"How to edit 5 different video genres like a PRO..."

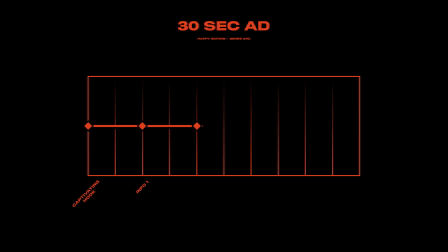(4:09)
But once you've got their attention, the aim is to sell them on the key sales points, the information that will drive their purchase. Unlike in TV or a movie, most audience members will be watching with the sound off, so it's going to be important to communicate visually through text as much as possible. Even if the information is being driven verbally, you can always support with text to increase the overall success of the video. In this type of project, you have 3 seconds or less to create a captivating hook.
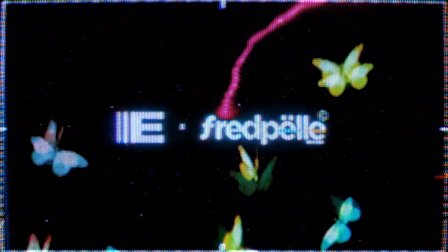(4:33)
In the case of this ad for my CRT Textures pack, this video is flashy and grabs your attention,
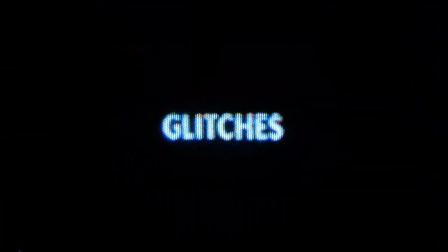(4:38)
but then it holds your attention with a visual that really stands out in the context of Instagram.
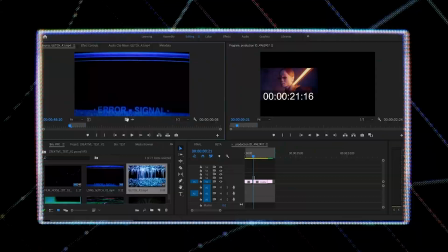(4:43)
Then we get into this montage of information-based moments, but they're designed well, which says just as much about the product we're selling as the content itself.
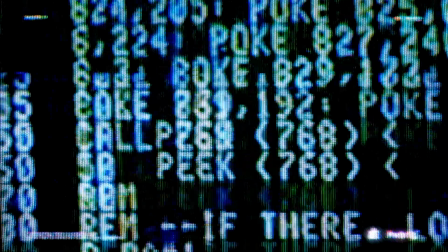(4:51)
Finally, we ramp up the energy towards the end of the cut, speed up the pace in the visuals,
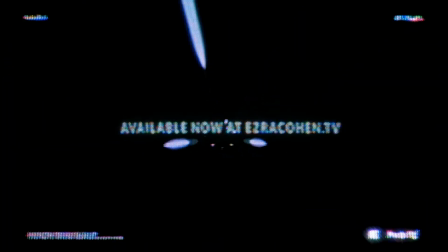(4:55)
and ultimately end with a bit of a cliffhanger and a call to action to visit the website. Now on to tour visuals, the visuals that play on the LED screen behind the artist at a concert. Here our priority is almost entirely design. No information, not even vanity, that's being executed by the artists themselves.
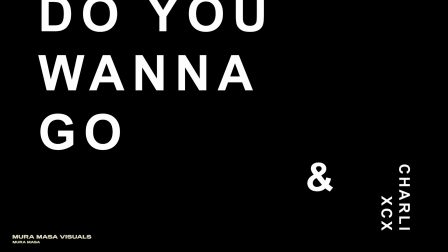(5:14)
In this context, the video acts more as a part of the stage and the lighting design, all with the goal of drawing your attention to the artist.
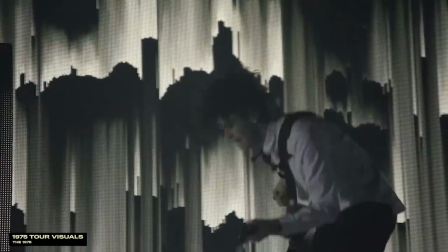(5:21)
The video here is actually not the star, but rather more of a supporting element.
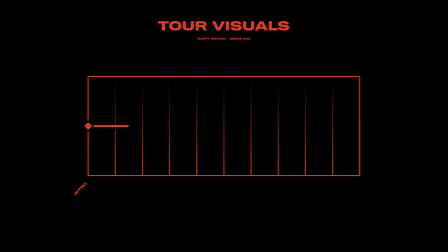(5:25)
And for that same reason, when we look at the arc of this style of project, because our goal is primarily to support and not distract, many of the most effective tour visuals will actually have a very flat arc, establishing a single look early on and not changing very much throughout playback.
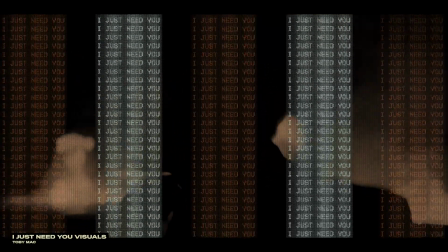(5:41)
Again, if footage is involved, perhaps it will be treated in a looping format, or as a background element with typography and design drive. It will support or complement the lighting and let changes in lighting dictate the energy and the dynamics of the moment. Tour visuals are a completely different brain space, and more on that to come, but they are extremely fun.
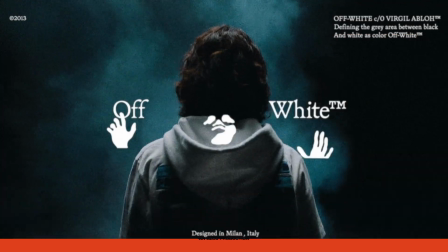(6:00)
Finally, let's look at something more abstract like a fashion film, where there are almost no rules at all.
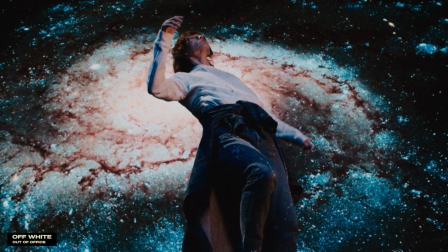(6:05)
You know, depending on the goal of the project, you may combine or sort of mix genres a little bit, incorporating some tour visual, commercial, or even documentary techniques or elements. But generally speaking, the goal of an abstract fashion film is really just to create a tone or a mood.
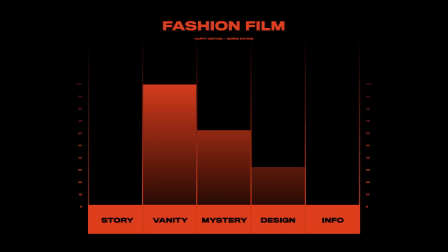(6:20)
It's purely aesthetic and leaning heavily on the mystery and vanity elements.
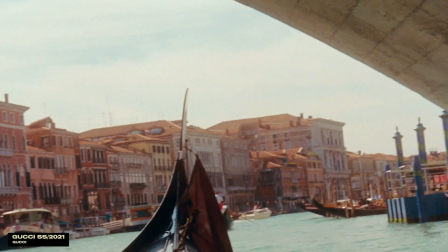(6:25)
The arc of this project may also be a little bit more flat than other genres, essentially giving you more of a peek into the vibe of the brand or the artist being represented, and it's most often,
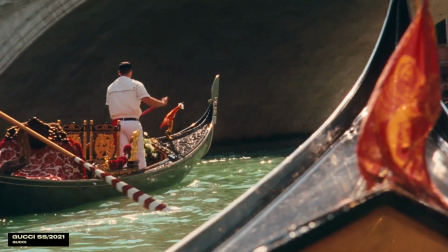(6:33)
truly art for art's sake. Okay, so these are just a few brief overviews of a few of the styles of videos that you may get a chance to work on in your career as a video editor, and we've looked at a very wide sort of bird's eye view of each of them. Now, of course, rules are made to be broken, so my goal in talking about all this is to really create a big picture framework that you can reference as a starting point in any type of project. It's helped me grow so much when I start noticing the patterns in a project, so I hope that this helps you as well. But in the next video, we're going to dive into the edit and dive a little deeper into some of the practical ways that we can bring these genres to life. I can't wait to get started, so let's dive straight into it. Until the next one, happy editing. When you really begin to understand your creative power as a video editor, everything changes.
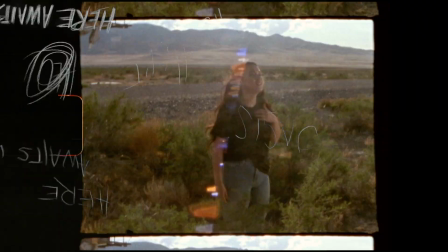(7:17)
You go from just having these great ingredients to really actually knowing how to combine them all into a memorable experience your audience will never forget.
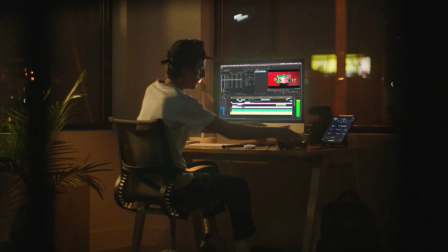(7:25)
In Happy Editing, I want to dive a little deeper into the things that separate beginner editors from the pros. But no matter what your skill set looks like, you'll walk away with actionable steps to take your work to the next level.
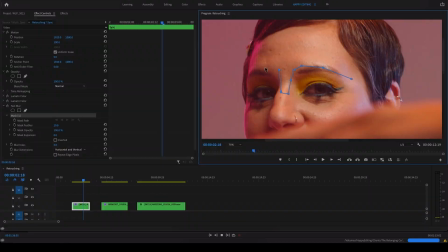(7:34)
As a member of Happy Editing, you'll be able to master both technical and creative skills and stunning VFX that you can pull off without ever opening After Effects.
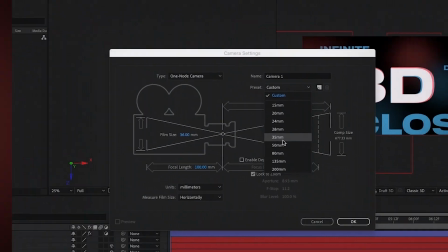(7:42)
Speaking of After Effects, you'll learn how to easily pull off all the tricks that every editor should know.
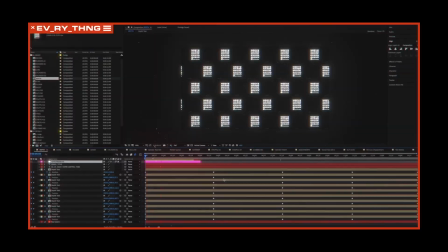(7:47)
None of the fluff, just the good stuff. You'll get exclusive access to digital samples like these, plus 50% off our entire store.
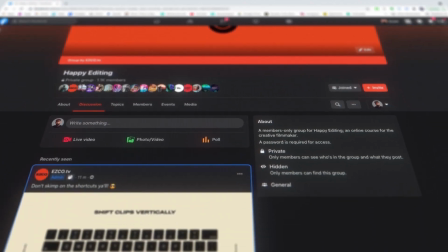(7:54)
And finally, you'll get access to our digital mentorship group, where editors from all around the world gather to share inspiration, ask questions, and get answers. Click the link to learn more, and until then, happy editing.